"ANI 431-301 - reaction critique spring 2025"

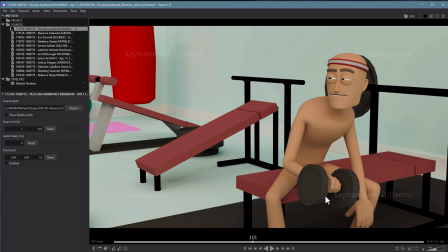41:17 And then maybe he does like a surprise what and drops the weight and then goes and picks up the weight like, oops, didn't mean to do that. So he could have more of an actual response to whatever he's seeing over there. That could be really fun, especially in this environment. Instead, this gesture just is kind of confusing to me.
Who are those guys?
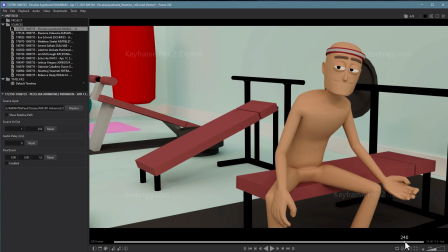41:38 And then again, I like this idea of the gesture here, but I can't tell what's going on because he's looking everywhere. There's only two things he should be looking at. His buddy, which is right there, or the thing, which is right there.
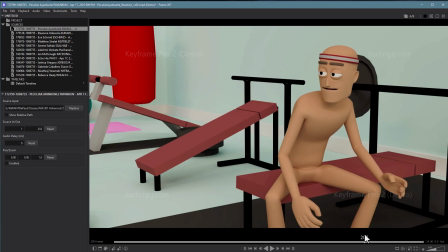41:53 But he keeps like kind of going into all those other places. Like, who is he looking at right there?
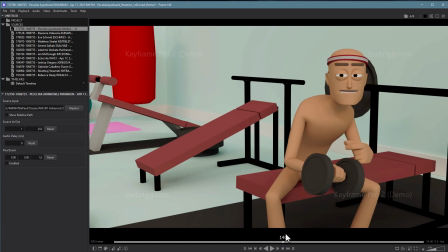41:58 I don't know. Who's he, right here. Who's he looking at? I don't get it.
Who are those guys?
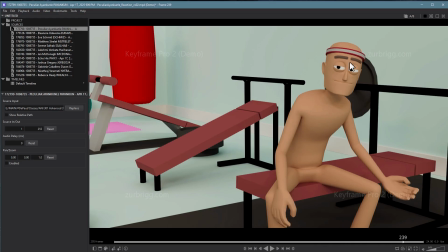42:10 So you need to ditch this eye angle. I'm not.
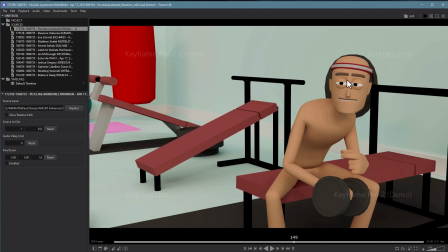42:15 Clearly, you have someone in mind that he's looking at right here because he keeps coming back to it. It really feels like us, which is a bad idea. You don't want to have him look at us. So not even close. You don't want to be anywhere near looking at us. It breaks that illusion of the scene. And this is already a tough one to set up. So to me, if I was to fix this up, I would have,
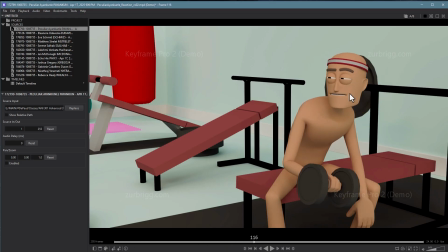42:36 again, the more definitive moment here where he actually looks at it. So I'd play this up a bit more.
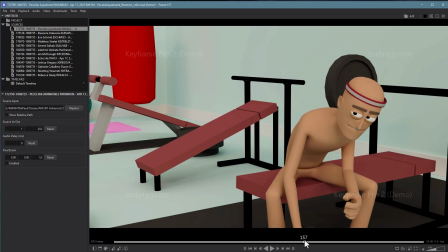42:42 I would kill this whole moment right here when he puts the weight down.
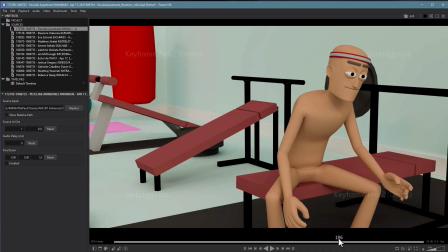42:47 Or I just have him, instead of looking all over the place and pointing, he just puts the weight down. He doesn't have to like still be engaged with thinking about that thing over there. And then change this last look so that he's probably still looking at those people.
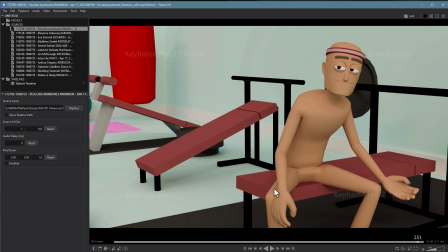43:01 Or goes back and looks at his friend instead of us again. So to me, it's more a matter of how you're breaking up that space. And again, that one gesture that's really not clear. I think if you can do that, this would sell way better. Right now, it's a little confusing, even though we understand more or less what's happening.
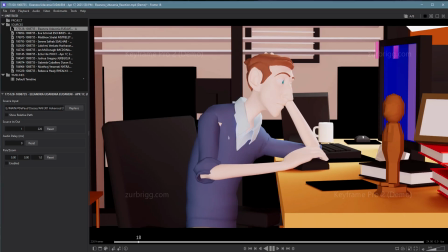43:20 All right, Eleanora, let's take a look.
You are despicable. I challenge your so-called talents.
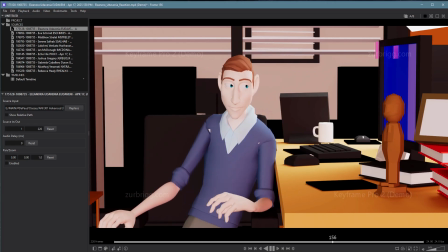43:26 I can do anything better than you. Yes, I can. Yes, I can. Yes, I can.
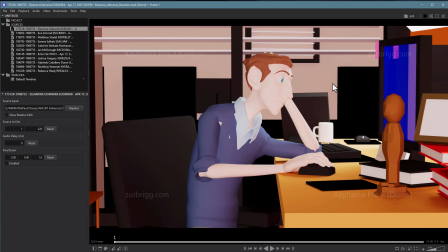43:31 You are...
All right. So, great setup here with the office. Compositionally, it's really strong. I clearly know that he's working on the computer and he's not super engaged with it, which is good. It's funny. Nate did a similar shot. Maybe take a look at his too.
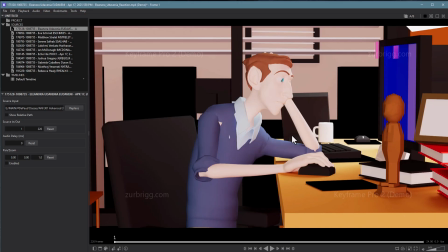43:49 I have a similar issue with yours I do with Nate's, which is that in this case, you have a character who is really frustrated and very angry with you, or angry with this character. And I'm wondering how that comes about when this person has clearly been here for a while and engaged in the computer.
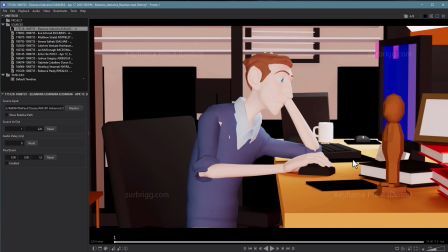44:08 So there's a bit of a separation between what's being said and the scene that I find myself in. That being said, your camera is kind of working to your advantage here. It feels like I can almost picture like a kid coming up and asking for a favor, and then the parent being like, "I can't do that.
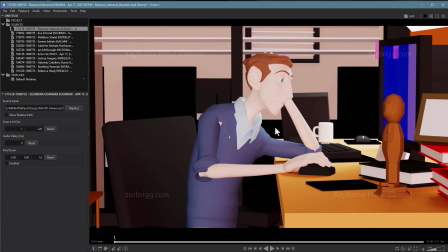44:26 We don't have time for that. We can't afford it," or whatever the case is. Or no, you can't go play with Jack, whatever. So I could kind of picture a scene like that. It's a little bit of a stretch, but I could feel it.
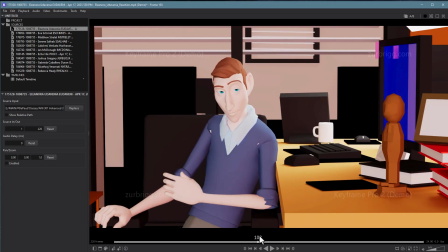44:39 And your camera sort of lends itself to that, especially because when the character swings around and looks over here at the person talking,
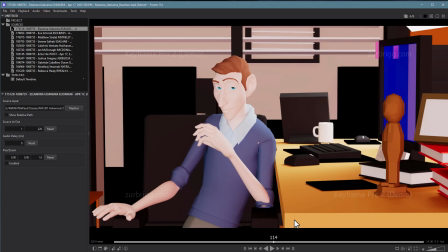44:46 and engages them more directly. You can kind of picture there being some sort of more altercation there.
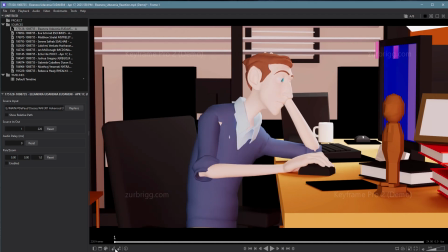44:53 So I like that idea. So I think you're getting away with it to some extent.
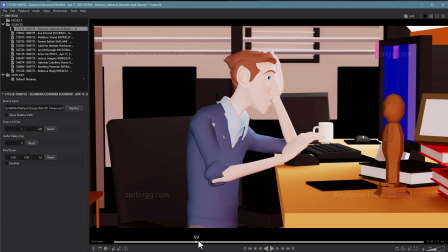45:01 That being said, I love how this starts out with the character being engaged in the computer and then turning.
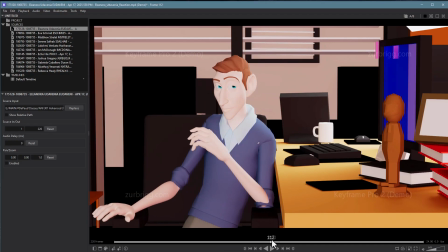45:07 But once they're here, there's very little reaction, I feel like, to what's being said. The characters are sort of deadpan, maybe a little questioning.
Think better than you. Yes, I can.
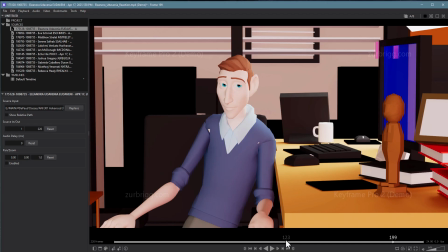45:16 Yes, I can. Yes, I can.
So part of it is the gestures are really floaty. So you.
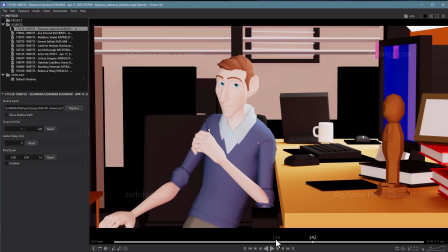45:24 Yes, I... if we just turn off the audio and just watch the timing here,
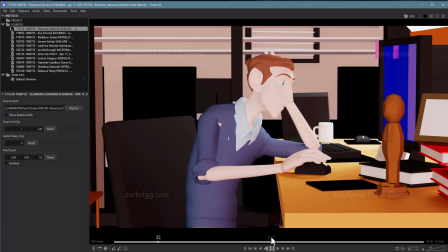45:30 the gestures feel a little bit on the slow side for, again, someone reacting so much.
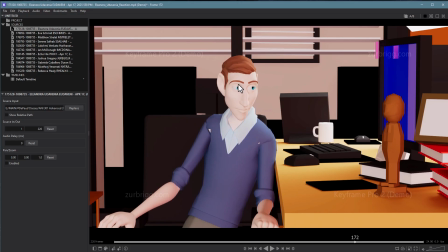45:36 There's not much in the sense of follow-throughs here. Like here, the character just kind of dies when they hit this pose. And then here, that's not a bad gesture. Just, again, it's someone freaking out, and I don't really see some sort of...
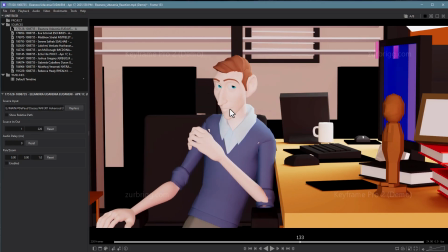45:51 I don't see a direct connection there with this character. He's not, like, overwhelmed by it. He's not annoyed by it. He's just sort of, like, I can't really tell his sense here, especially, like, when he's looking around over here.
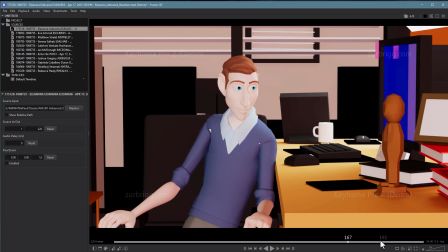46:06 Like, I'm not really sure what he's looking at. Is he staring at the statue or something when he comes back?
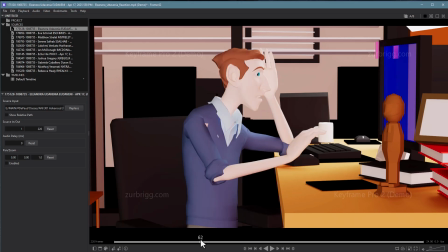46:12 It's not even quite sure what he's looking at right there. I know it's the character, but, like, that position is sort of odd.
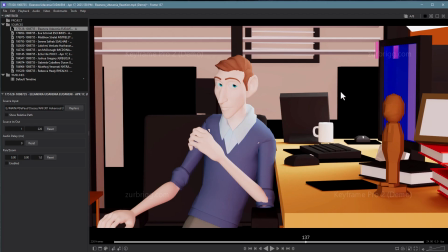46:20 Like, right here with the eyes where they are, the person is standing up that he's talking to is off to the side of the desk. But then when we come back to it, that's fairly similar. I guess it's fairly close.
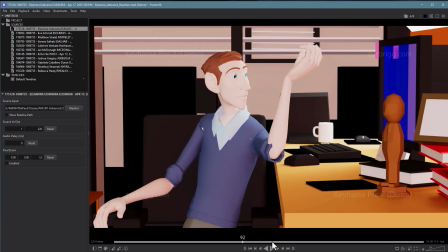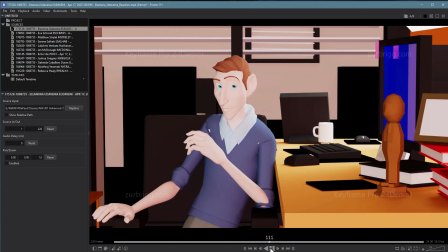46:40 It just feels like he's disengaged the entire time. Like that, up to this point, I think it's really nice.
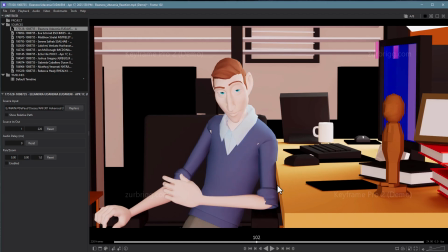46:48 Some funky stuff happening with the mouse, but hopefully after the push-pull exercise, you have a better sense of how to fix that.
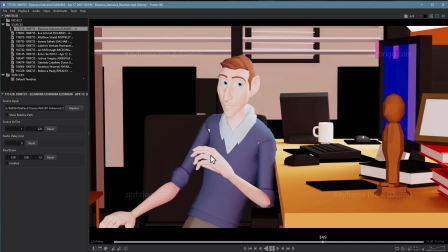46:57 Here, I'm not quite sure what he's doing with his left arm. So I think that gesture needs to be a little bit more clear, and then I'd buy it. In this case, his right arm is quite a bit distracting because it's just sort of floating over there in space.
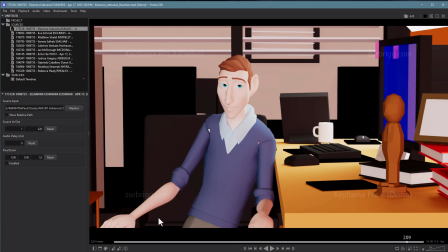47:14 So I'd want that to get over somewhere there. And if it's not hovering in the air, well, if it's hovering in the air, that's a problem. It looks like it's kind of resting on this side of the arm, but if it's resting, then why is it moving the whole time? So you need to get over there and let it die, because his face and this arm are the more important ones.
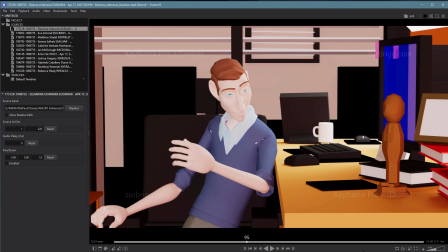47:32 But again, we have this character calling him out.
I can do anything better than you.
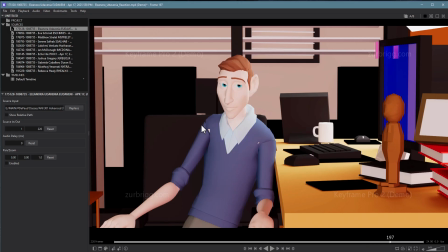47:37 Yes, I can. Yes, I can. Yes, I can.
And his gestures just don't seem to be in time to this person, like, elevating their level of freak out significantly. So I'd much rather see here...
Better than you.
You know, maybe he gets over here and he can just hang out for a minute, like staring at him.
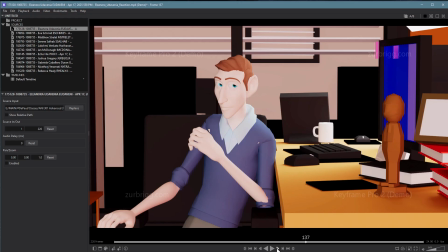47:55 Maybe he's shaking his head a little bit, like, dude, this isn't going to get you anywhere.
Yes, I can. Yes, I can.
So I think he can't be quite this disconnected from the content, I guess is what I'm saying. He seems completely uninterested, and yet he just turned his chair on, which, by the way, this is a great gesture.
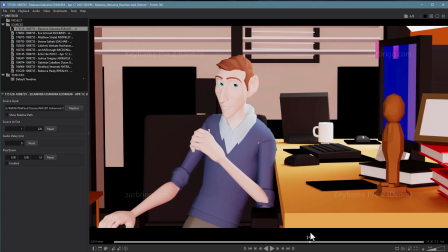48:13 And he just turned his chair to actually, like, address it more directly, and instead isn't addressing it directly. So I'm just a little bit lost as to what's happening in the second half of this. The animation's decent. Mechanically, it's working pretty well. This gesture is a little bit stiff on that left arm, especially, just kind of a little too locked on the elbow.
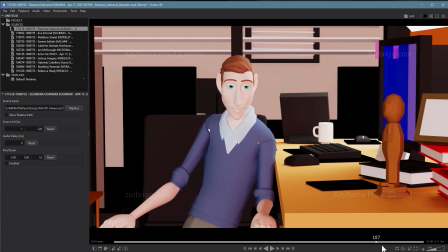48:33 And then the right arm is a little bit distracting there. So I think that second half needs a little bit more, like, recognition that this person is losing their shit.
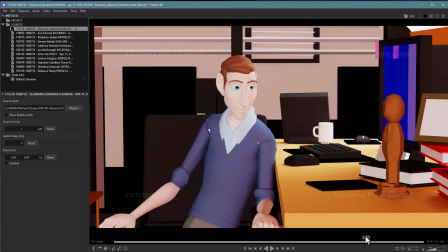48:44 And right now, I just don't feel any connection to that. He's disconnected the whole time, we could put any old dialogue in there, and it might work out the same way. So I want something more specific to this dialogue. Hey, Eva, let's go ahead and check out your shot.
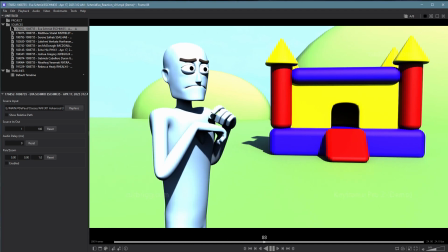49:00 We're not doing this, gentlemen. We are not going to do this. We're not going to go bouncing off the walls for 10 minutes, because we're just going to end up right back here with the same problems.
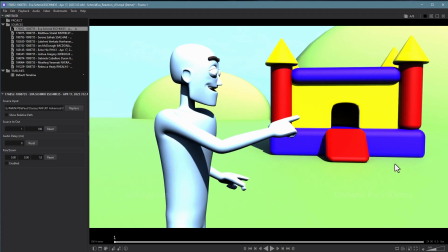49:07 We're not doing this, gentlemen.
All right. So I mentioned this in class, but in terms of your setup here, it's hilarious. It is so great. It's perfect for the bouncing off the walls and the bouncy house, and it's just really nice.
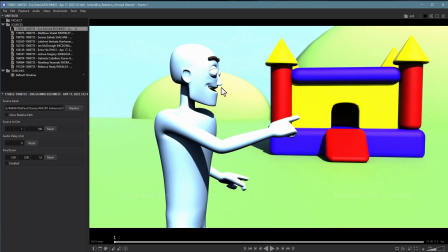49:22 Your shot's a little bit overexposed. It's pretty hard to look at in terms of, like, the background is so bright, and the character is really bright too.